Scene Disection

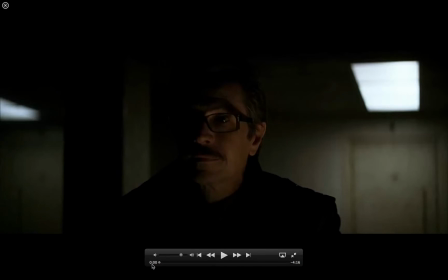Okay, when you're doing a scene breakdown, breaking down a scene, what you're trying to do is determine what the director is doing, what the director is trying to achieve in the way they film the scene.
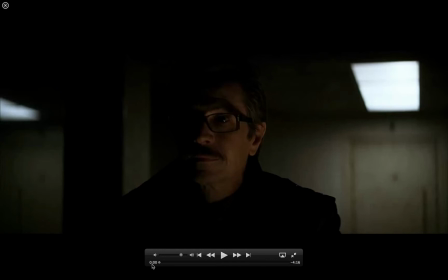Because it's not just about what's written. Now, this scene is the interrogation scene from the Batman The Dark Knight Returns by Christopher Nolan as the director. And there are a lot of interesting things happening. Now, I suggest that you might want to pause the video here, go over to YouTube,
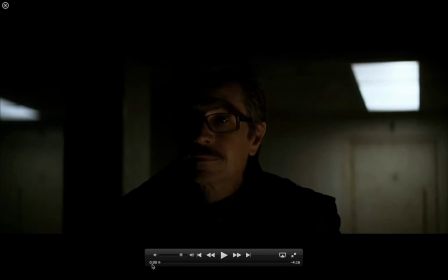look up Batman Dark Knight interrogation scene, watch it first, then come back. And when you're watching it, think about what's happening, and then come back here. Assuming you've done this now. So let's begin.
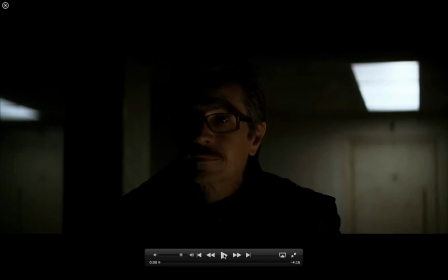First off, I want to point out here that at the beginning of the scene, we're starting out with Detective Gordon on the right side of the screen and the Joker on the left. Already, from earlier discussions, we know by putting the Joker on screen left, that puts him in a stronger position.
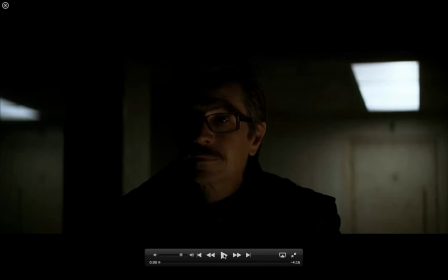It means he's pushing forward. He has more energy pushing forward, while Commissioner Gordon is like he has his back to the wall. He literally, if you look over here on the side, he has his back to the wall over here. So I'm going to hit play as we're watching through here.
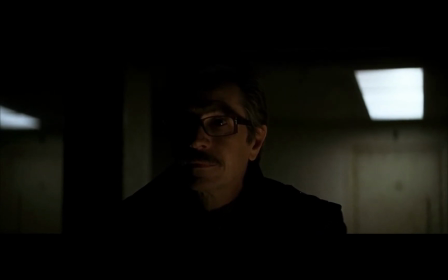You're not going to be able to hear what they're saying.
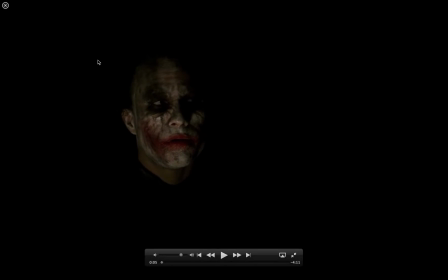Second of all, he is completely in shadow, and also we're looking at in terms of makeup. His eyes are all blacked out, and it's just about that face. But yet still, I mean, he's coming out of the shadows. He's part of the shadows.
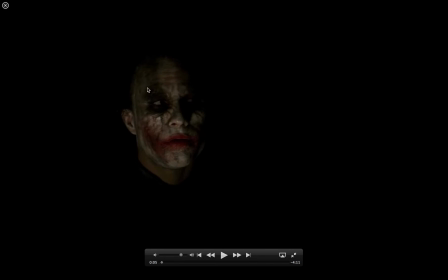He just literally is just a face in a shadow here, and it gets across that dark nature of himself, and almost like the makeup looks like blood and guts on his face more than clown makeup.
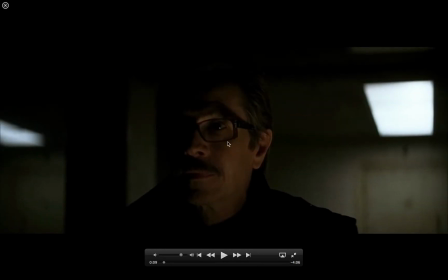And if you look as well, Gordon's eyes on the screen. I'm going to leave my mouse here. I can't leave my mouse here, but his eyes are just. Well, I'll play back and forth here. See if you look where the cursor is.
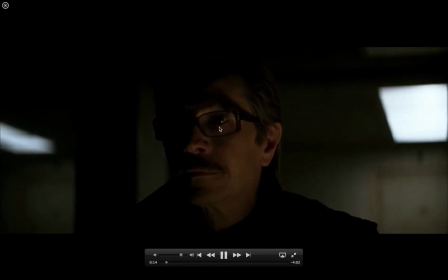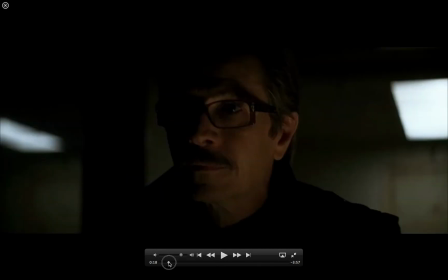And right there, you can see going back. Camera's looking up at both of them, but the Joker is higher. His face is above Gordon's the entire time. His eyes are above Gordon's, which puts him in that state of power.
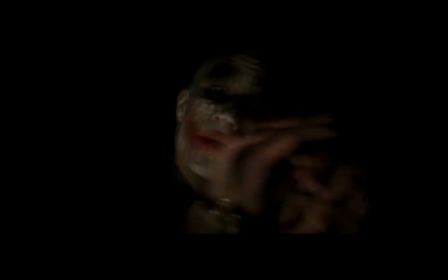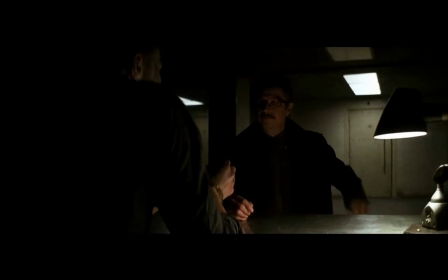So this definitely puts Gordon in a weaker position. Even here, again, pushing down, the angle is going downwards.
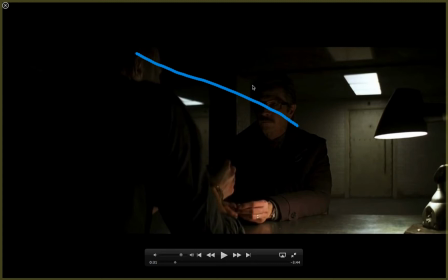Look at this. We got a downward angle going down here. So the Joker is definitely in power here.
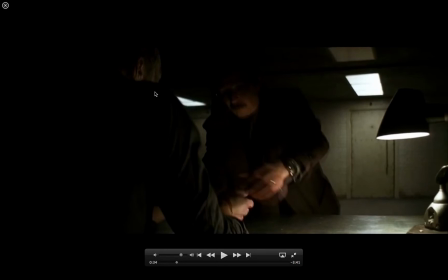There's also light side of the room, and he is almost completely dark in there.
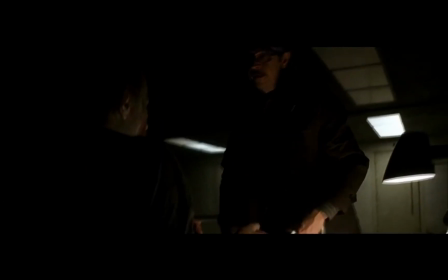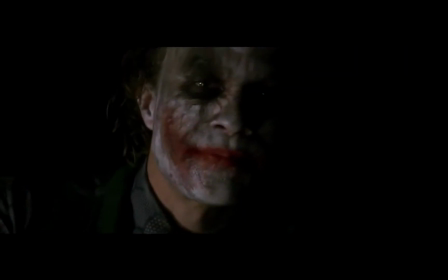So Gordon's leaving. The lights are about to go on.
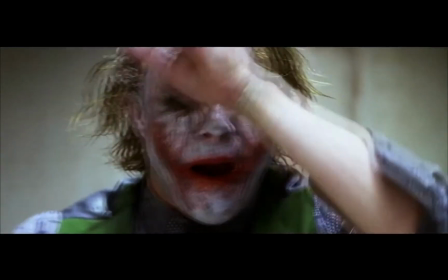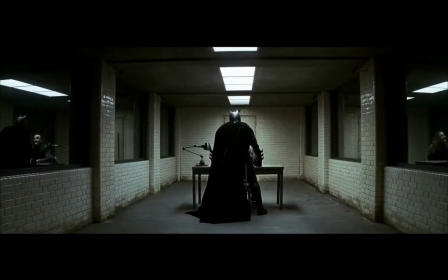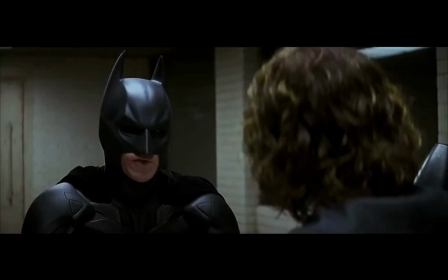All right. Now, in this scene as well.
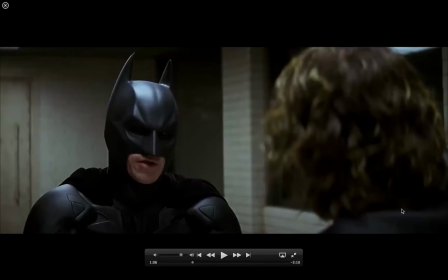Now, what's interesting going forwards here is that Batman is trying to be in control in this scene. He is trying to be the dominant. He's trying to scare the Joker.
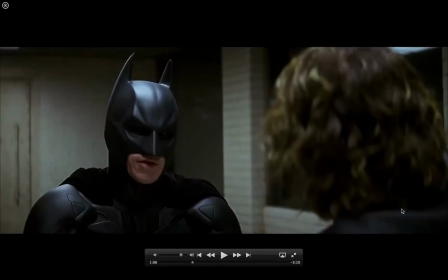And what I'll be pointing to over and over and over again is that there are subtleties after subtlety after subtlety about the way that Christopher Nolan chose to shoot this that keeps the Joker in control.
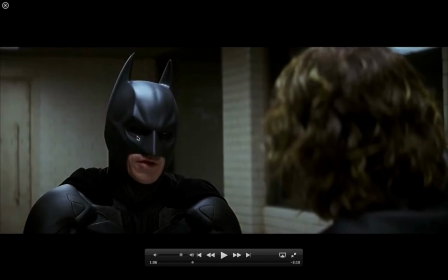First off, looking at here, again, Batman's eye lines are almost always going to be lower than the Joker's. Even the camera may be looking up at Batman because Batman has a sense of power, so the camera is going to be looking up towards him.
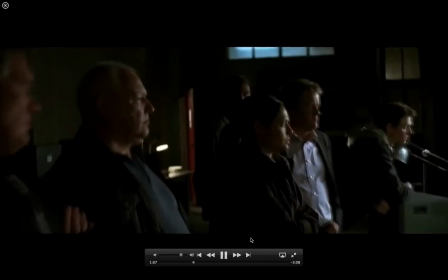The Joker will always be a little bit above him. Just getting a reaction shot of the audience.
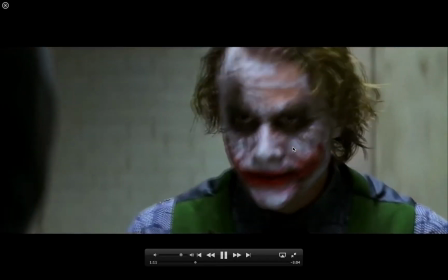Again, his eyes are high up on here.
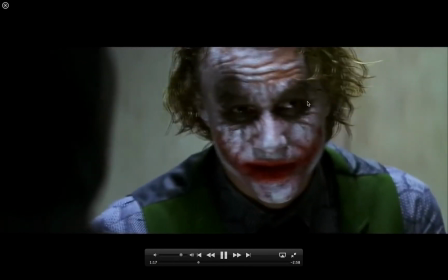His eyes are here.
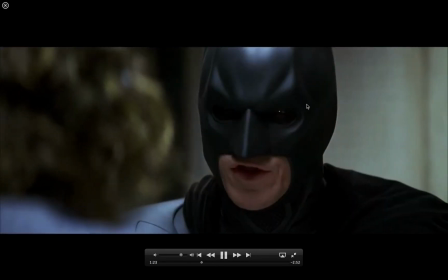Okay. They're on even levels here,
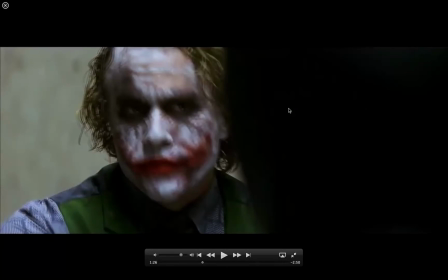But still, the fact that the Joker is so intense,
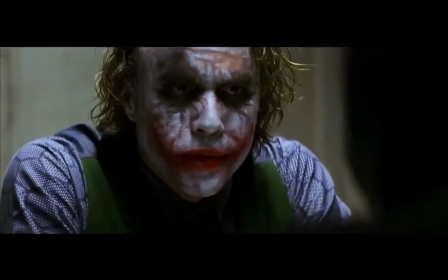his face is larger on the screen.
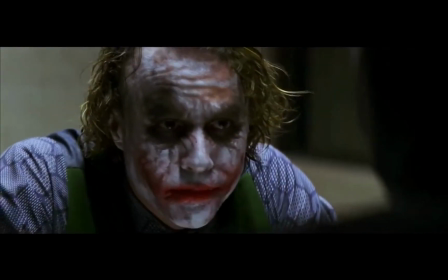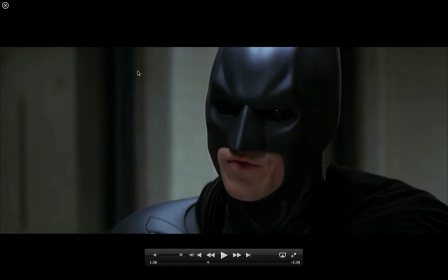And it started out with Batman over here, and now the camera has, through a series of cuts, has switched sides, going now he's being pushed up against a wall again.
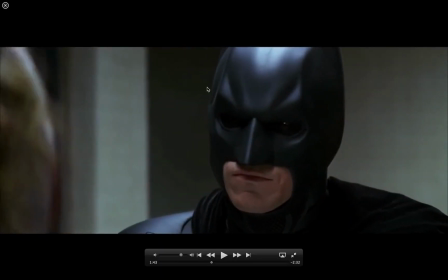So even though the original shot
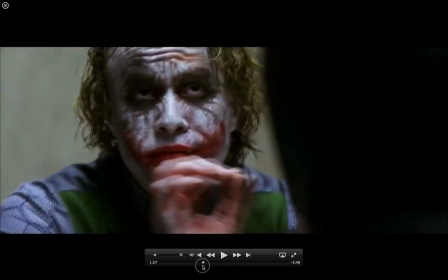here a second ago,
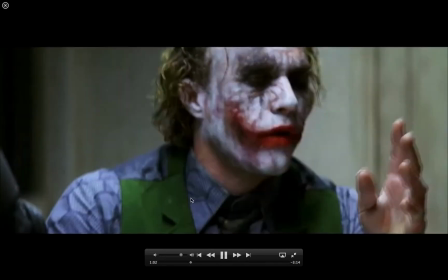yeah, Batman, when he first shows up, and he's never changed the side of the table. When it was first shot, Batman was on the left side, trying to take power.
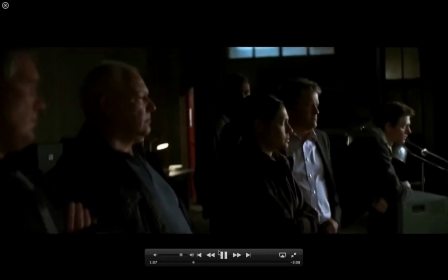But as the Joker talks,
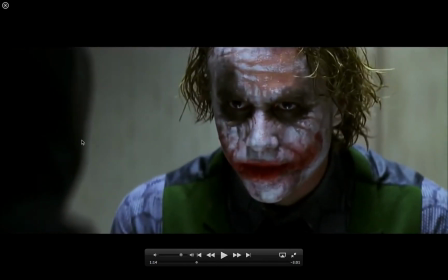we shift perspectives on the screen here in a minute, because here again, Batman's on the right or on the left side, pushing to the right, trying to corner, give a sense of dominance.
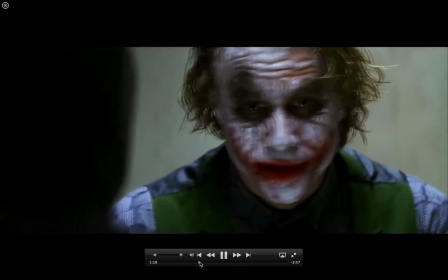But by moving the camera around, Christopher Nolan shifts their orientation to one another here, and now boom.
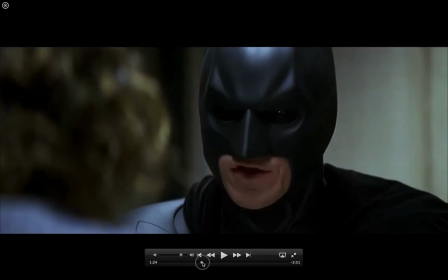Normally this would be called a jump cut because it shouldn't have worked.
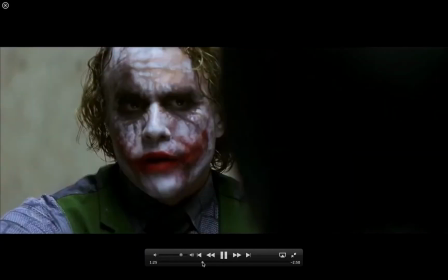But in this situation, it does work. One, largely because we have a good sense of what the room's supposed to look like.
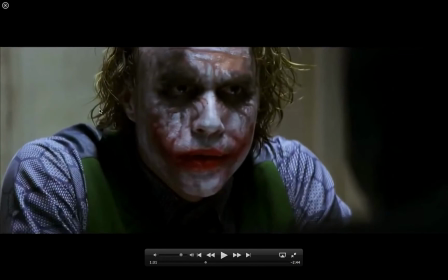But this was done because they wanted to have the Joker put on the left side, pushing against Batman. And his eyes are almost at the top of the screen at this point.
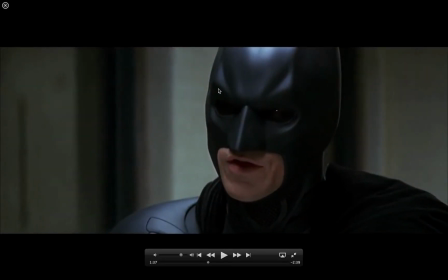And again, it's subtle because Batman's eyes are lower here, but the Joker's eyes are right around up here even.
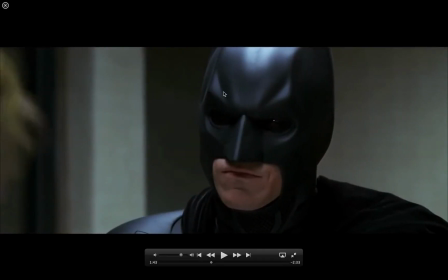So it's a subtle perspective, but Batman is definitely put in a lower place, lower position.
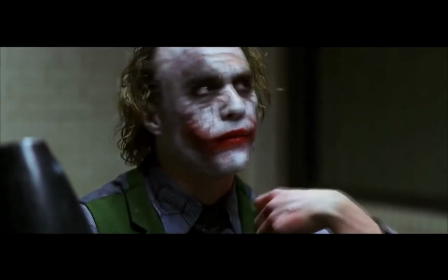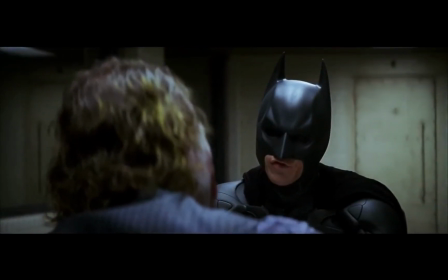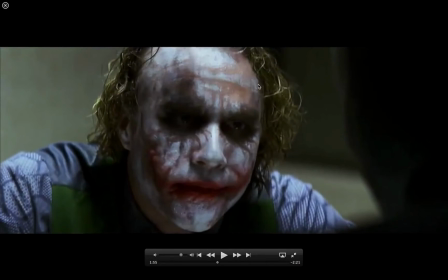Also, we go back here. Joker taking up huge amount of space on the screen.
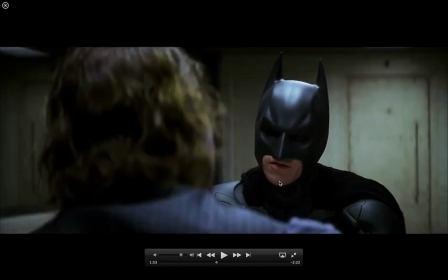In terms of screen size, go back here to Batman, where Batman's like, tell me what's going on. Tell me. He's just a tiny little head, just a tiny little thing over here. It's really taking away Batman's power. Batman's supposed to be this big, dominant, guy, but no.
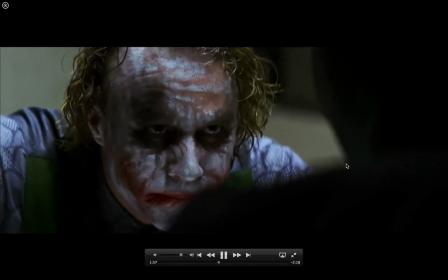Every time you see the Joker, he's huge, and Batman almost never takes up a lot of screen space.
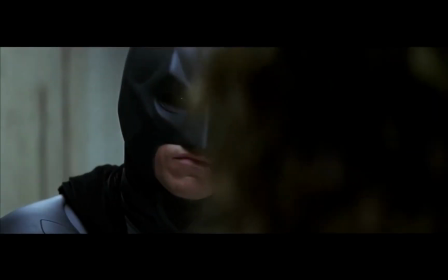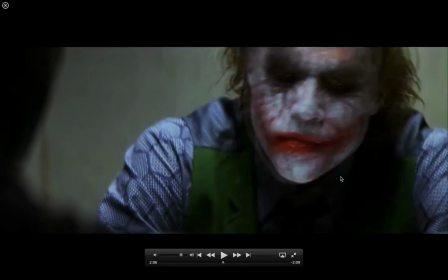Now they switch sides again, but in the context of what they're saying, the Joker's trying to sound like a friend to him now.
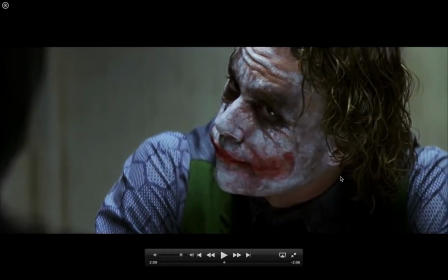So this makes sense, the reason why they flip sides again. We put the Joker on this side because it put him in not as a threatening position again now. Because the Joker now is telling him that, hey Batman, listen, they don't like you. They're going to throw you out.
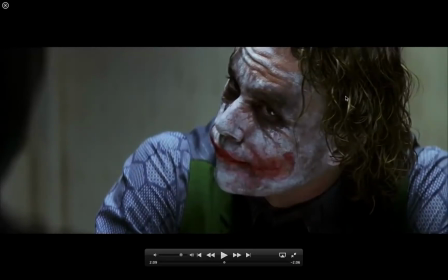They're cast you to the wolves. And so that Nolan wants to show this greater sense of friend, that he's being a friend. He still, though, has much more screen space.